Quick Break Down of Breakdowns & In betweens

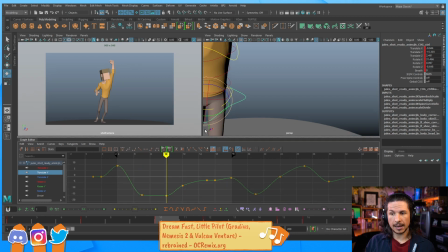3465s
At this point, if I want, I can either add more breakdowns to describe that, or I can go into the graph editor and use the graph to describe that for me. And this is where you just need to know what to look for in the graph editor.
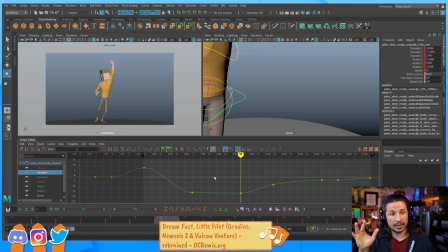3481s
There's two main things you're looking for in terms of the graph editor. Is the direction of the curve, whether it's going up or down. That basically tells you that there's a change of direction. So for example, the curve is going down here. It's going in one direction. Then it goes up over here.
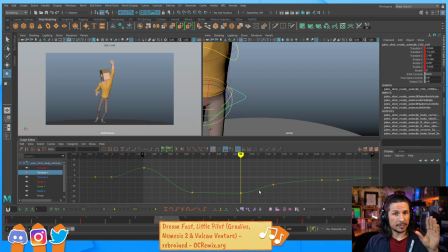3499s
It's reversed. It's going in the opposite direction. Now, don't worry about which direction that is, because honestly, it depends on where your camera is. So for example, this is my up and down. As the curve comes down, the character comes down.
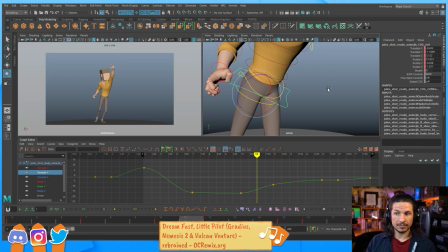3513s
As the curve goes up, the character goes up. But what if my camera was over here and he was Spider-Man on the ceiling?
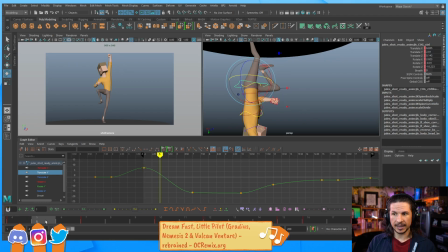3521s
Suddenly, as my curve goes down, he's going up. And then as my curve goes up, he's going down. The direction doesn't matter, just that there is a reversal in there.
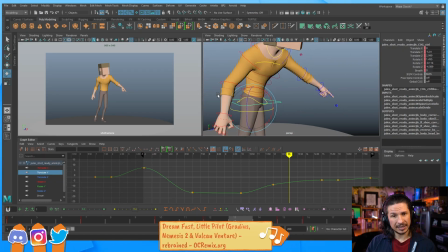3535s
And if you're ever curious and you'd need to know, like, is he going forward or back here? Just do a quick scrub and you'll figure it out right away. So, yay, done. The other thing to keep in mind is what's the direction or the angle of the curve.
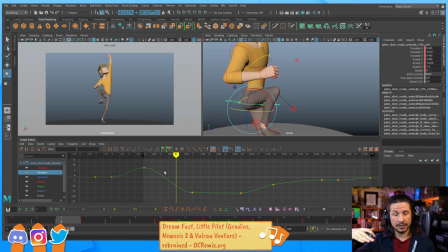3552s
The flatter the curve, the less motion you have. The steeper the curve, the faster things go. So, looking at this curve here, we can see that it eases out. It's slow, fast, slow. It's pretty much just a hold here, and then slow, fast, slow. Okay.
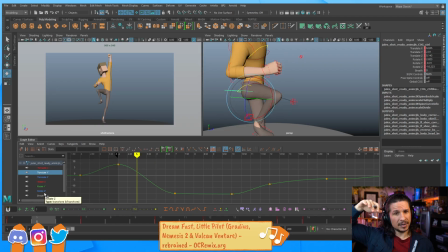3570s
So with that, I want that kind of little bit of a hold, slam that hip down, and then bounce. Okay. Well, with that, I can maybe exaggerate the hold here, and I can do this either by adjusting my tangents
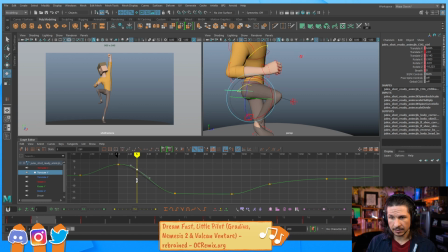3586s
or by inserting some keys, or I could just set keys in the viewport. It's all the same thing. So I'm going to push that hold a little bit more, so that way it can slam down a little sharper right here.
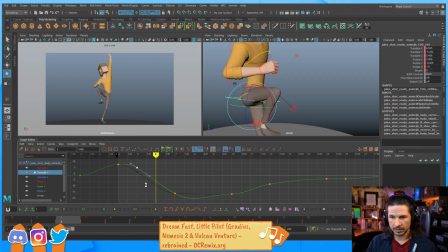3601s
Let's kind of push that even more. So really push that curve. You can see where the old one was here. And then one thing I always look out for is when I have a change of direction, are the two keys on either side even?
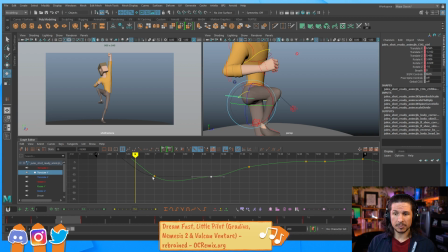3616s
So there and there? Yeah. That makes for a boring change of direction because it's just too even. So I'll maybe bring this down just a little bit more, and that'll make it a little bit more uneven, a little bit more interesting. And there's our change of direction. There we go.
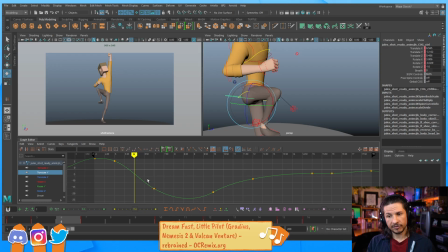3635s
So now we have a little bit more of a hold, faster motion here than we had before. It's steeper. I could even go even more. Slam into the ground, bounce back up, and if I wanted an overshoot, we would just do something like that.
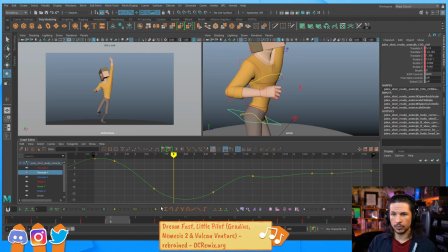3652s
So now, boom. Feel that weight in there? It doesn't just hit and plateau and then bounce back up. Now we've got that little bit of a hold at the top. Just don't pay attention to everything else, just the hips. And then, right in there.
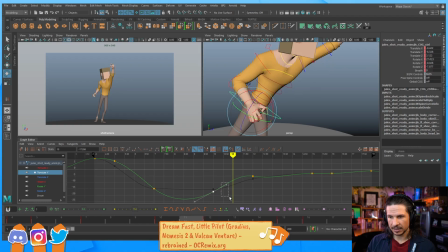3673s
And if I want that bounce just to be a little sharper, let's kind of get in there. There we go. So that's pretty much it. It's when you're into the in-betweening phase,
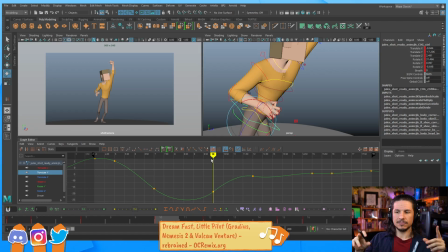3691s
like you mentioned, that's when things start to kind of really fall apart if you're not careful. Even if you've put a lot of good breakdowns in, like I did here, we got those beautiful breakdowns. Yay, they work. And then the rest is like, it's okay.
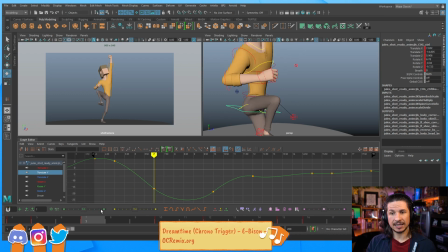3709s
We still need to keep describing our action.